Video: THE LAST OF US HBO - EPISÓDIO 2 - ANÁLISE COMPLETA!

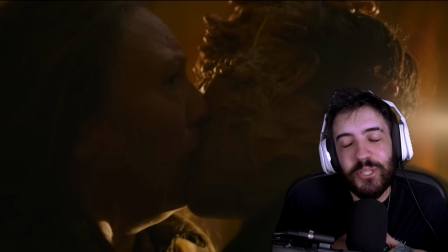[0:00]
O amor é muito lindo, né? Olha só, se essa cena do segundo episódio de The Last of Us te chocou, a gente vai analisar ela hoje.
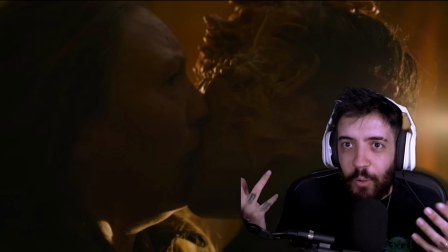[0:07]
Mas, sim, é um beijo romântico, tá?
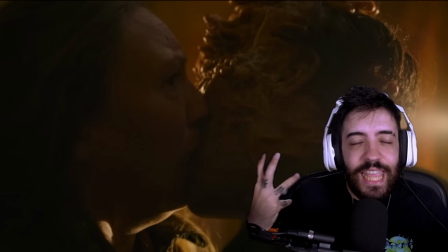[0:10]
Quando eu vi, eu falei, não, não é um beijo romântico, eu tentei ler simbolicamente o que tava acontecendo, né, né, né. É um beijo romântico, tá? Pelo menos simbolicamente é pra ser um beijo romântico.
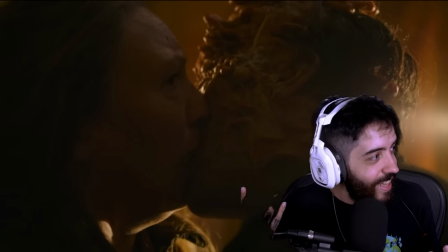[0:21]
É muito louco, a gente vai analisar essa cena e muitas outras, a gente não vai começar por ela, mas... É que se você conseguiu dormir de boa depois disso aqui, mano, você tá maluco.
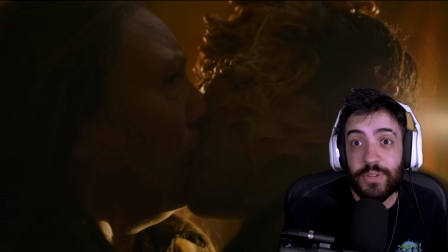[0:30]
Mas vamos lá, episódio número 2 de The Last of Us. Se você não viu minha análise do primeiro episódio, eu vou deixar linkado aí, tá bom?
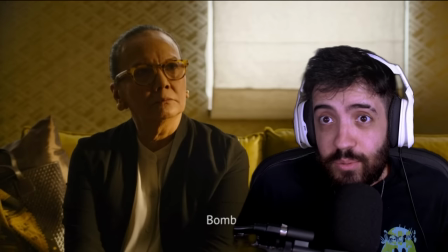[0:36]
Vamos começar. A HBO soltou uma bomba na gente nesse segundo episódio. Eu tô aqui conversando com a minha melhor amiga cientista, né?
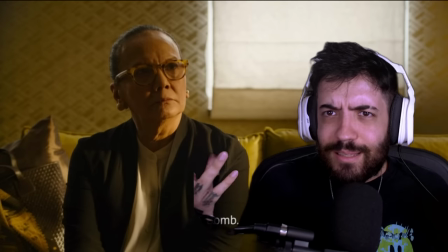[0:43]
E eles começaram mostrando de a carta com uma abertura simplesmente brilhante de episódio.
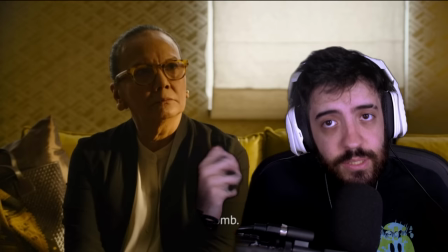[0:49]
Aliás, ontem o episódio pareceu que ele acabou muito rápido, não pareceu? E isso aqui tem bastante culpa no cartório por causa disso Essa cena foi incrível, né?
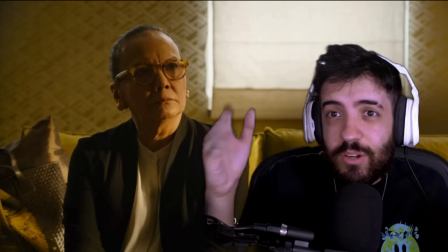[0:57]
Ela foi simplesmente maravilhosa Esse negócio de começar a série sempre mostrando uma cena muito antiga Falando sobre a infecção Tá sendo genial Já
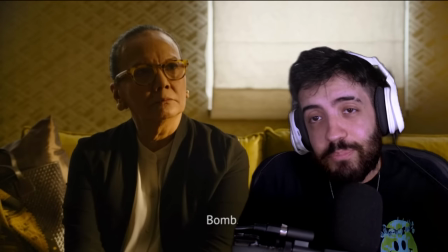[1:04]
deixa a gente tenso E eu fiquei muito tenso com essa cena Mas o episódio de ontem pareceu que foi muito curto Porque ele meio que foi Ele teve cinquenta e
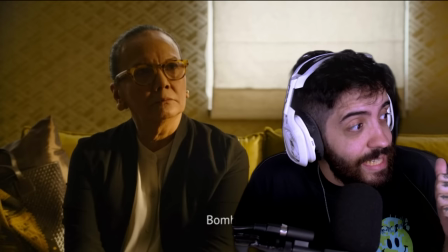[1:12]
poucos minutos ali Cinquenta e três minutos Mas essa cena aqui de Jakarta teve nove minutos, tá?
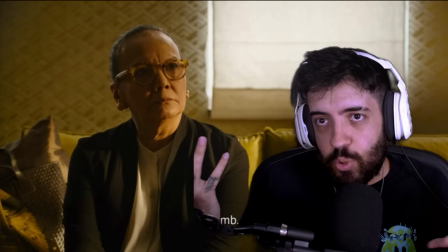[1:18]
Ou seja, é uma introdução Que quem jogou o jogo nunca viu E é uma introdução muito boa Cara,
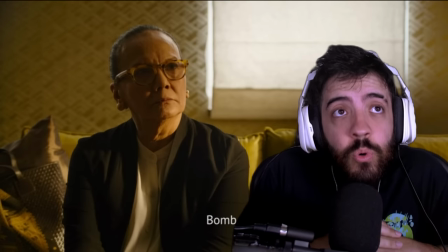[1:25]
essa atriz, eu não sei quem ela é Toda essa cena, ela é muito foda Porque ela começa tensa desde o começo Mostrou que é Jacarta,
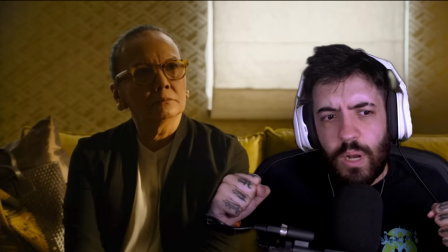[1:31]
a gente já ficou tenso, né? E aí vem a polícia, entra lá no restaurante Recolhe ela, né? E ela tá muito tensa, ela fala Gente, vocês não precisam pegar a pessoa certa?
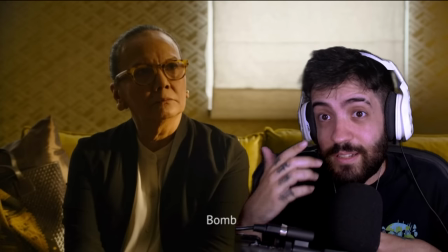[1:39]
E eles, sim, né? Tipo, uma entrevista fala, a gente precisa de ajuda, né?
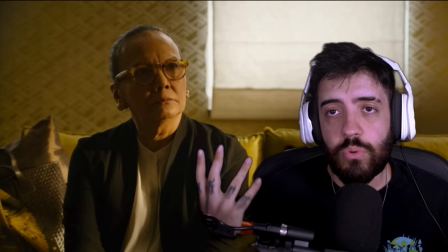[1:42]
Eles levam essa mulher que passou a vida estudando fungo O cordíceps E mostram pra ela que assim, mano, tá num humano, né?
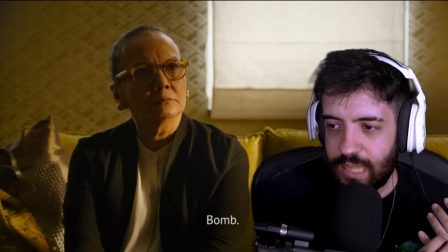[1:48]
E é muito gradativo, então o próprio cara, ela fala, mas por que que tá nesse material químico? Ele fala, então, porque foi encontrado no humano.
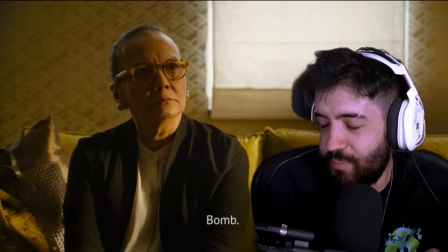[1:55]
Ela, mano, não pode ser, tá ligado? Não pode, tipo, ele estudou a vida inteira. Você tá no humano, fodeu.
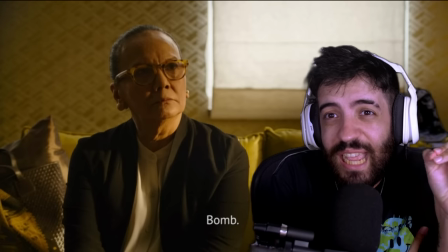[2:00]
Aí eles levam ela pra ver, ela analisa, e a hora que ela pega o fungo, né, e ele tá vivo, aqueles tentaculosinhos dentro dele, assim.
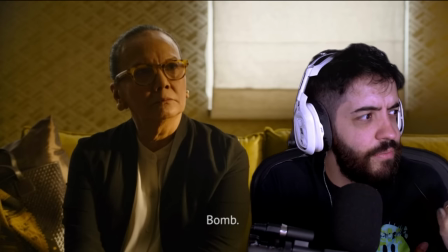[2:07]
Cara, aí a hora que, mano, essa cena é muito boa, que a hora que ele fala, ah, a gente te trouxe pra desenvolver uma vacina, e é tipo assim,
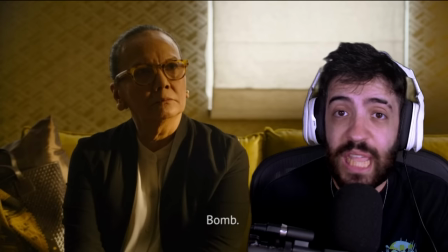[2:14]
meu irmão, eu estudo essa parada a vida inteira. não tem vacina, não tem solução, qual que é a solução?
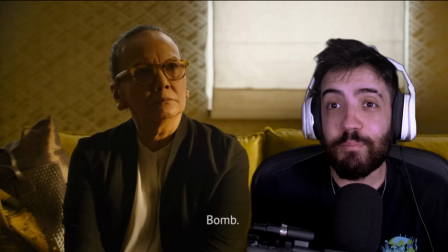[2:21]
Bomba joga bomba nisso, tudo joga bomba nessa cidade,
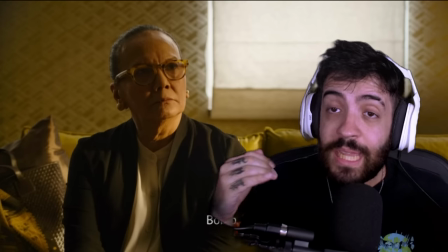[2:26]
joga bomba tudo, vamos tentar conter com bomba não tem solução, isso por si só já é muito legal, porque a gente vai ver daqui a pouquinho a conversa,
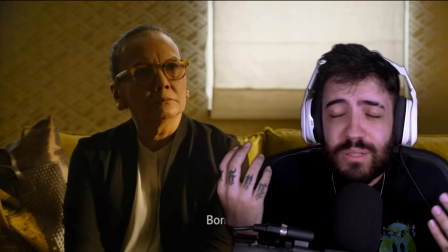[2:33]
né, que leva pras bombas, mas cara essa cena foi simplesmente maravilhosa, ela pedindo pra ir embora, né, porque ela concebe, né, imagina,
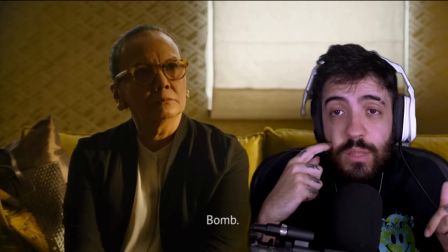[2:40]
ela estudou a vida inteira dela sobre isso, e aí ela concebe nesse momento que o tempo com a família dela é extremamente limitado.
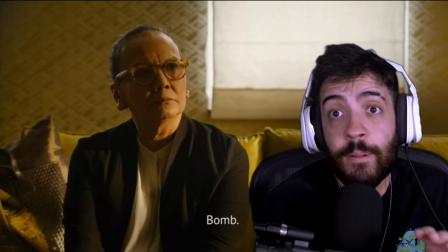[2:47]
Então ela só quer ir pra casa, ficar com a família dela e se despedir, porque não tem solução. Não tem vacina, não tem cura. O negócio é tentar explodir e conter, porque se não fizer isso, um abraço. E é assim, e é aquela esperança é desesperada, né?
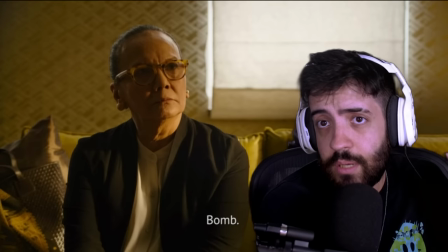[3:00]
É bombardear tudo, não tem alternativa. Vamos explodir todo mundo. Cara, essa cena é muito irada. Eu fiquei encantado por ela. E a gente já começa com de volta, né? Com Joe e Ellie, vamos falar disso, mas, mano, essa cena, esse início, nossa...
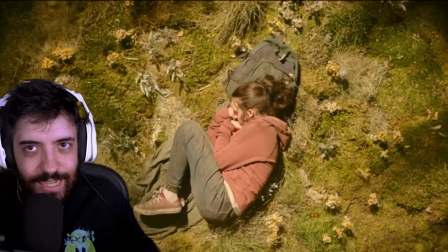[3:14]
Masterpiece. Foi muito bom. A cena inicial do episódio é muito bonita.
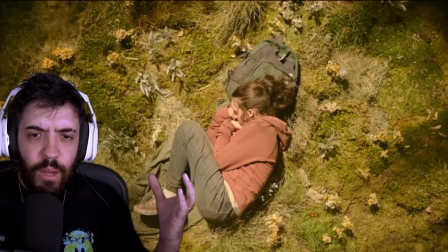[3:18]
É a L deitada em posição fetal, no meio de muita grama, muito verde.
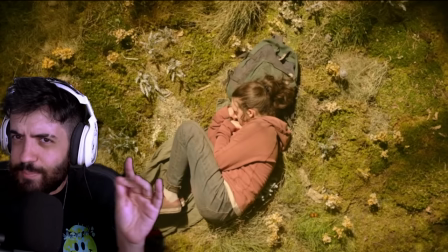[3:23]
É o nascimento de uma nova esperança. Esse episódio vai falar bastante sobre esperança e essa cena simboliza muito isso.
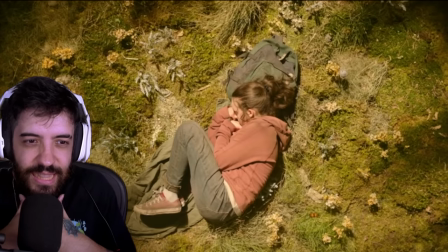[3:31]
Então, ela está deitada nessa posição fetal, no meio de muita grama, no meio de muito verde. E aí, logo depois disso aqui, já passa para a realidade daquele mundo.
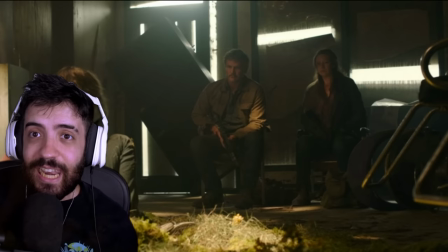[3:42]
E qual é a realidade desse mundo? Você suspeita, você não tem como simplesmente Ah não, a menina apareceu, falou que tá mordida e tá tudo certo, ela é a cura, né?
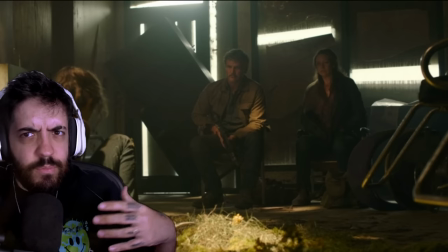[3:51]
Então aqui eles falam em algumas linhas muito loucas, né?
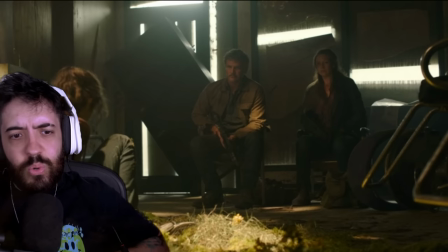[3:53]
Ela fala, ah, tem uns médicos lá dos vagalumes que tão procurando a cura E aí o Joel já prevê o que ela vai falar Porque a gente tá falando de 20 anos, né?